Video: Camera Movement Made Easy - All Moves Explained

The biggest difference between photography and filmmaking is the fact that in photography we capture still images, while in filmmaking we capture moving images.
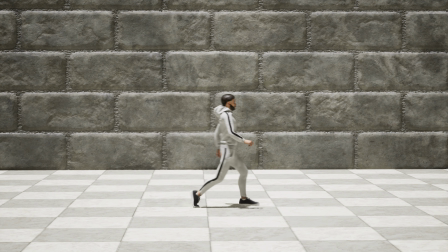0:07 Now the moving part can either be the subject moving within a frame or the camera moving while capturing that subject. Today we will cover different camera moves we come across in film and how to use them effectively. And if you stick to the end of the video, I will give you a couple of examples on how to use camera movement to enhance your visual storytelling. Let's get to it.
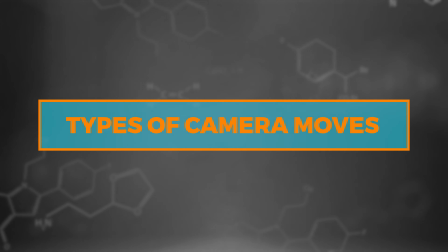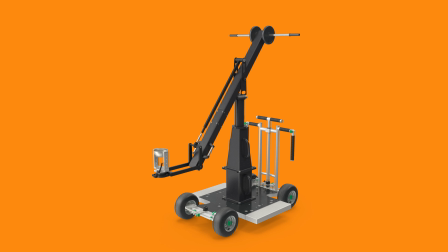0:31 There are countless ways to move a camera, and some of the movements are very advanced and require specialized equipment.
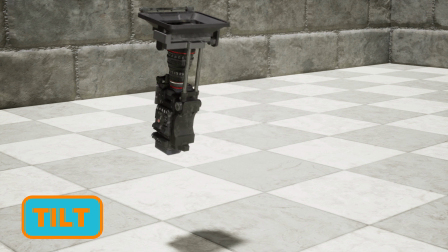0:37 But if you really break it down, there is only a handful of basic camera moves that we can do, and every other move is achieved by combining two or more of those moves. In this video I make a distinction between two types of camera moves: technical camera moves and creative camera moves. Now, technical camera moves solely focus on the movement of the camera and will stay the same regardless of the subject you are filming. Creative camera moves, on the other hand, are either a combination of multiple technical moves or are dependent on the subject in the frame. Let me give you an example of both types of moves. This is a push-in. The camera is moving forward.
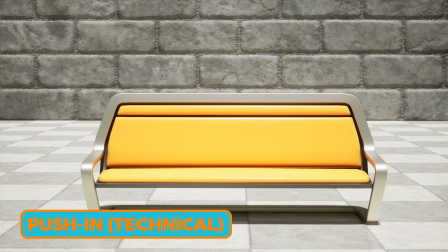1:10 It doesn't matter what subject is in the frame, it will always remain a push-in. This is a technical camera move.
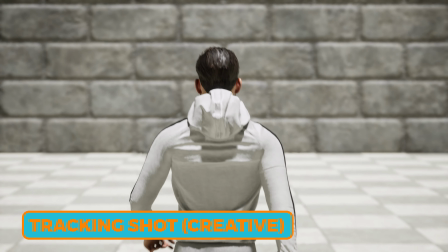1:15 Now, if we do the same move but are now following a subject, it is called a tracking shot. Tracking shot is a creative move because it is dependent on the moving subject being in the frame.
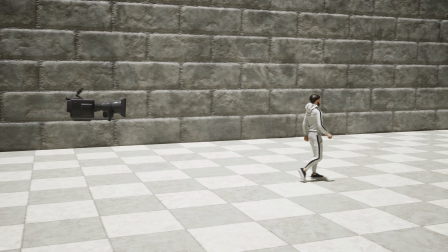1:24 Now the camera movement remains the same, it is still called a push-in, but because we are tracking a subject now, it is also called a tracking shot. Now that we've established the difference, let's start with the technical moves.
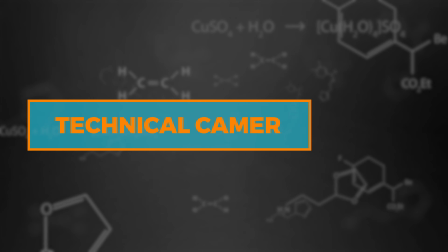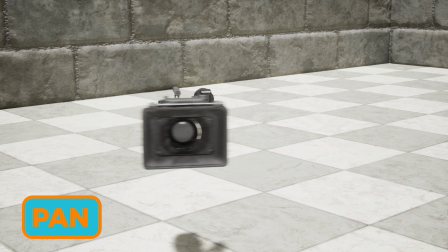1:42 This is when a camera is rotating from left to right or right to left while staying in a fixed position.
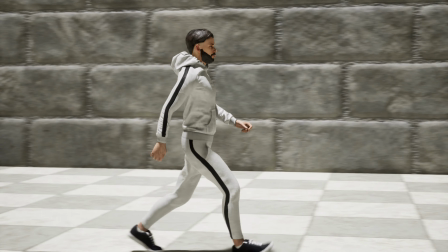1:48 It can be used to go from one subject to another, to follow a moving subject, or to show a point of view of a person who is looking left or right.
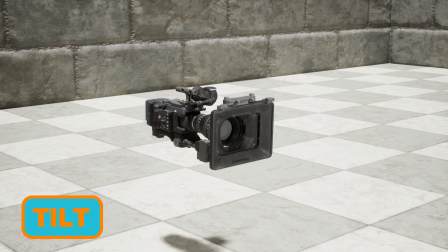2:01 This is the same move as a pan, only in a vertical direction. So this time the camera rotates up or down instead of left or right. It can be used for the same things as a pan, only this time in a vertical direction.
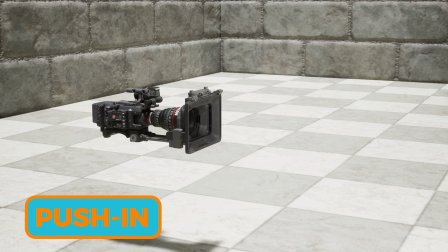2:17 As I explained in the example before, a push-in is when the camera is moving forward.
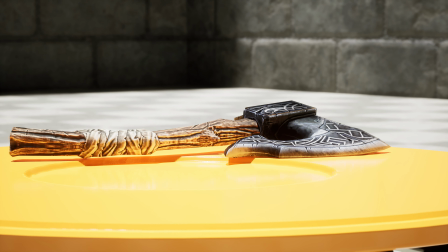2:22 It can be used to emphasize subject's importance or emotion, create suspense, or serve as a point of view shot of someone walking forward.
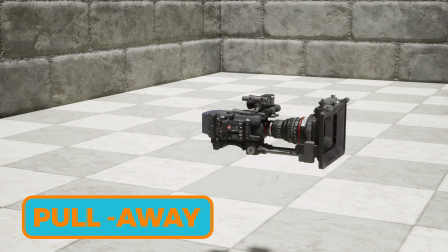2:35 The opposite of the push-in is the pull-away. The camera is now moving backwards.
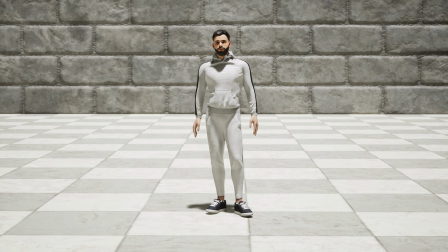2:39 It can be used to make a subject smaller or as a point of view of someone walking backwards.
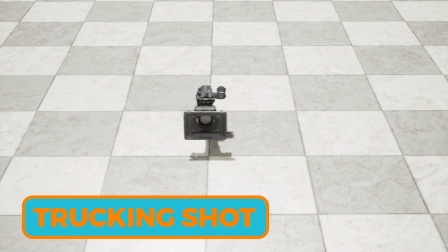2:49 When the camera is moving from left to right or vice versa, we call it a trucking shot, not to be confused with the tracking shot, which we will cover shortly.
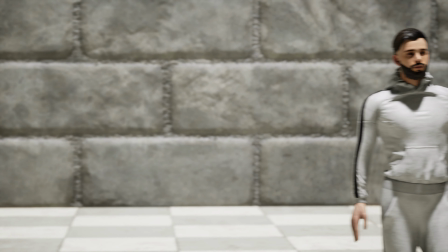2:57 This type of shot can also be used to go from one subject to another, to follow a subject,
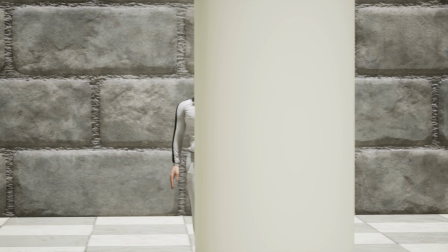3:03 or to reveal something behind an obstruction, for example. Now that we have gone left, right, forwards and backwards, the only other way to go is up or down.
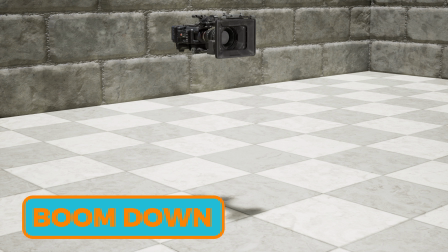3:16 That is exactly what the boom does. We can boom up or boom down, in which case the camera elevates or lowers.
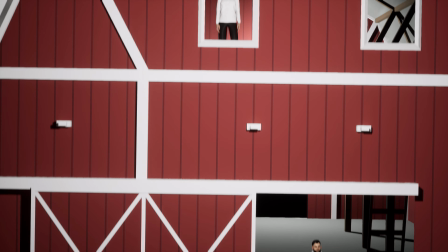3:23 It can be used to go from one floor of a building to another, for example,
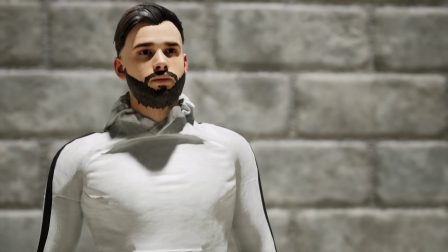3:26 to reveal a subject from head to toe or vice versa, or as a point of view of someone standing up.
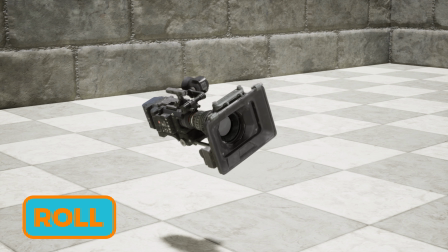3:36 When the camera maintains the looking direction of the lens but rotates clockwise or counterclockwise, we call it a roll movement.
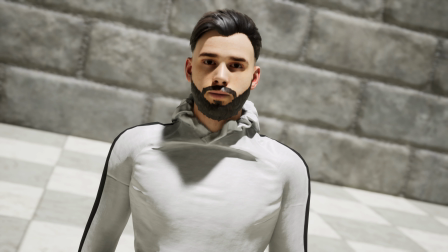3:43 This movement will result in a tilted horizon in the frame.
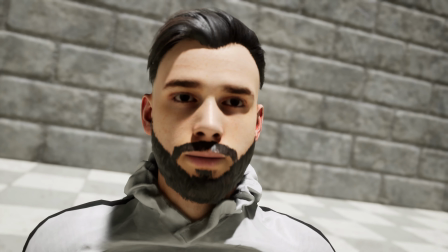3:46 It can be used to show that something is wrong, show a character being drunk, or a point of view of someone who is in a car crash when the car is flipping around.
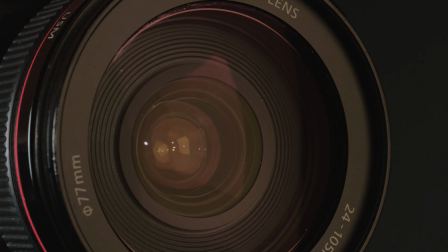3:59 The less technical camera move, or more of a lens move if you will, is the zoom. Now to zoom, you obviously need a zoom lens.
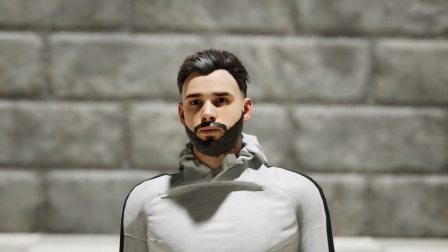4:06 Zooming can be used to put emphasis on a subject, make a subject bigger or smaller, or to make the viewer aware of the camera work. These technical moves are the foundation of all camera movement in film and video. By combining two or more of these moves, you can create any camera move you want.
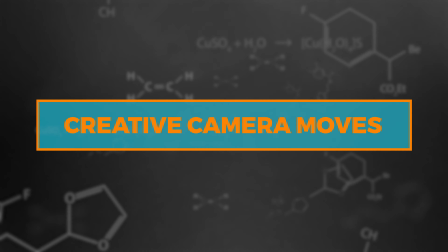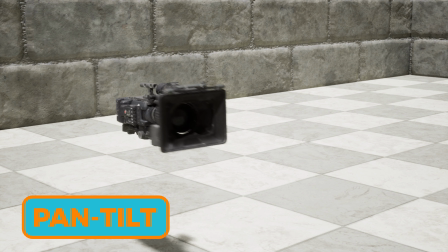4:31 As the name suggests, this is a combination of pan and tilt done simultaneously.
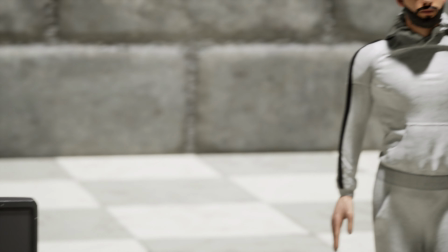4:36 It results in a diagonal movement.
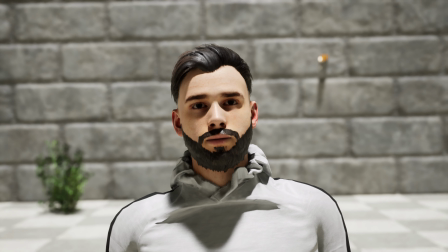4:42 A combination of a push-in while zooming out or a pull-away while zooming in is called a dolly zoom. It results in a vertigo effect, which was made famous by Alfred Hitchcock. It can be used effectively to communicate fear, panic, or other extreme emotions. Moving around the subject while keeping the subject in the frame is called a parallax.
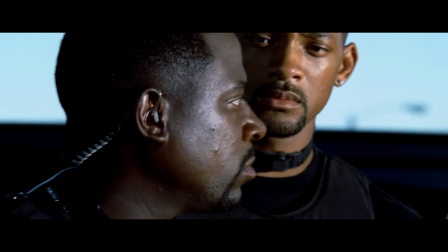5:05 It can be used to create a feeling of being disoriented or being dizzy, depending on the focal length and the speed of the movement.
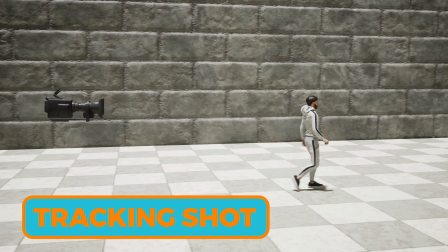5:15 When the camera is moving along with the moving subject, we call it a tracking shot.
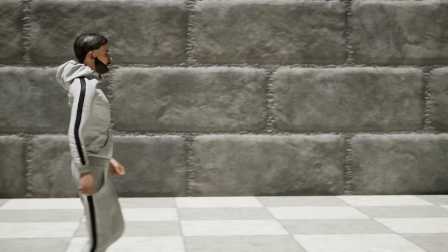5:19 It can be a push-in, a pull-away, a tracking shot, a boom up, or a boom down. Now we can also follow along a character's action by panning or tilting. However, when panning or tilting, the camera is in a fixed position, so we're not really moving the camera, we're just following the action. This is why pan and tilt cannot be tracking shots on their own. The camera has to be moving to be called a tracking shot.
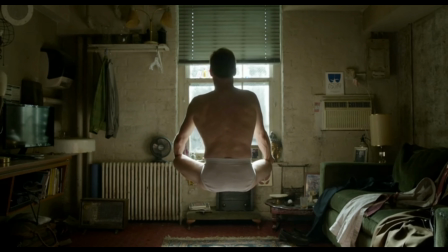5:47 This is a camera move that you can make as complex or as simple as you want.
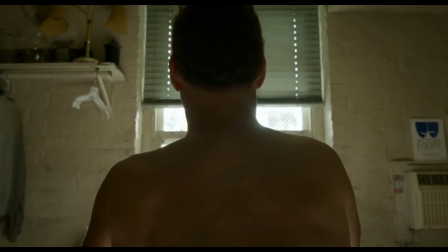5:51 Basically, it's when the whole scene or a big portion of the scene is filmed in one continuous take, which can have a lot of camera moves or none at all.
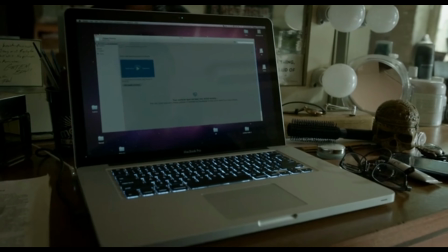5:59 This type of move has been used to capture what seems like an entire film in one continuous take. However, in most cases, they just added multiple takes invisibly, which seems like one continuous take. Just like the oneer, this camera move can be as complex or simple as you want to make it.
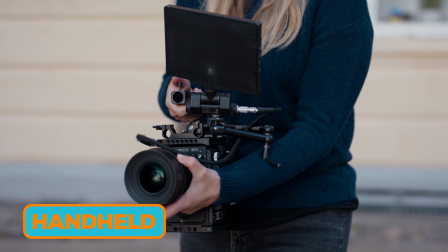6:19 When the camera operator is holding the camera without any stabilization equipment, it's called handheld.
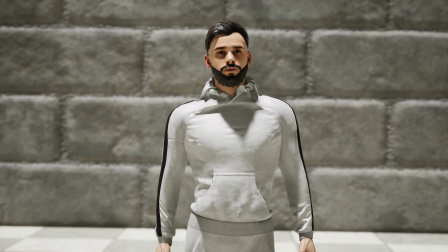6:24 It can result in a very subtle movement, just enough to see that the camera is being held by a person,
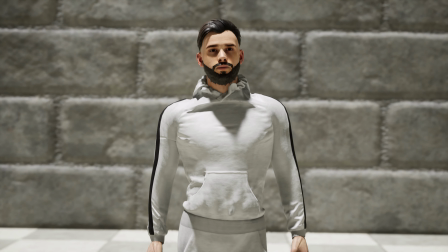6:29 or it can be very shaky to emphasize chaos and speed, for example. I've probably said it a million times already, but everything in filmmaking should be done for a reason, and not just for the sake of doing it.
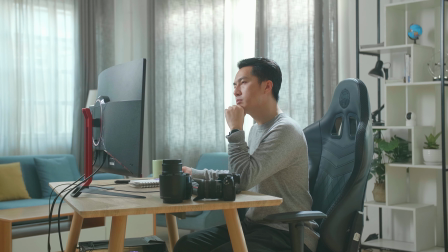6:44 And this is no different when it comes to moving the camera. First ask yourself, why do I move the camera?
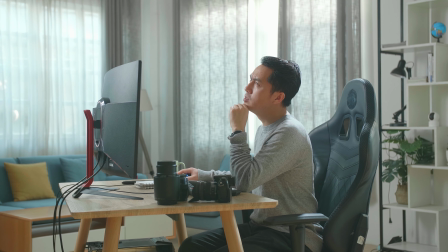6:49 And then ask yourself, why do I move it in that specific way? The answer to those questions will give you motivation for moving the camera. And a motivated camera movement is always better than an unmotivated one, because unmotivated camera movement will take attention away from the story because it won't make any sense and it will remind the viewer that they are watching a film. There are different types of motivation for moving the camera. It can be as simple as keeping a moving subject in the frame.
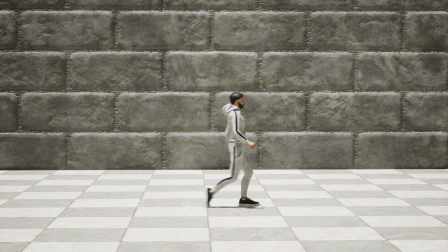7:15 If the subject is moving and we are not moving the camera, the subject will leave the frame.
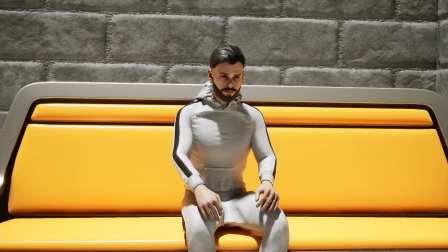7:20 So we have a motivation to keep the subject in the frame by moving the camera. Another motivation for moving the camera would be to reveal new information to the viewer. It can be done with a variety of camera moves. Visual storytelling is also a great motivation to move the camera.
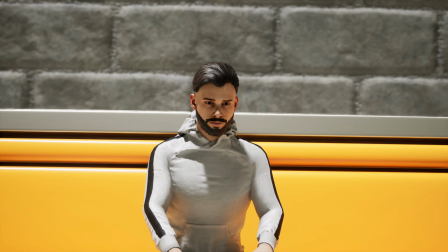7:35 A most common example would be a push-in to emphasize a character's emotion or a thought process. Besides motivation, it is also a good idea to have moves with a beginning, middle and an end.
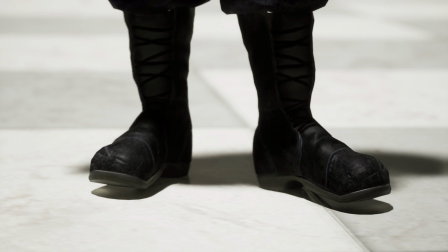7:45 Let me explain what I mean. A typical camera move starts at a certain frame and ends at a certain frame.
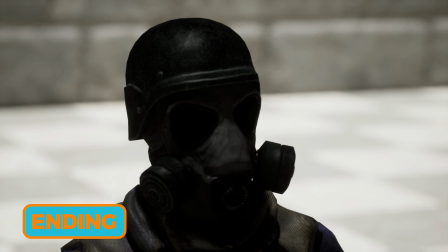7:51 The first frame is the beginning, the last frame is the ending. All the frames in between those two is the middle.
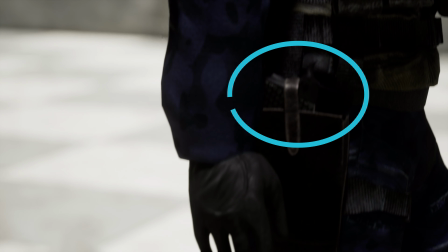7:57 If you can utilize all three and make them all meaningful, your camera movement will look much better and will keep the audience engaged in the story more. There are also a couple of things you want to avoid when it comes to moving the camera.
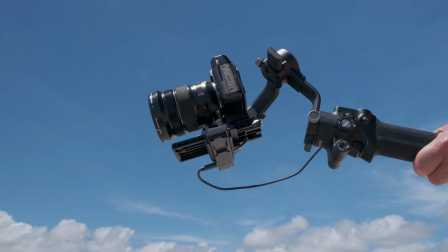8:10 First one being, don't let the equipment that you have or like to use dictate what type of moves are right for the story.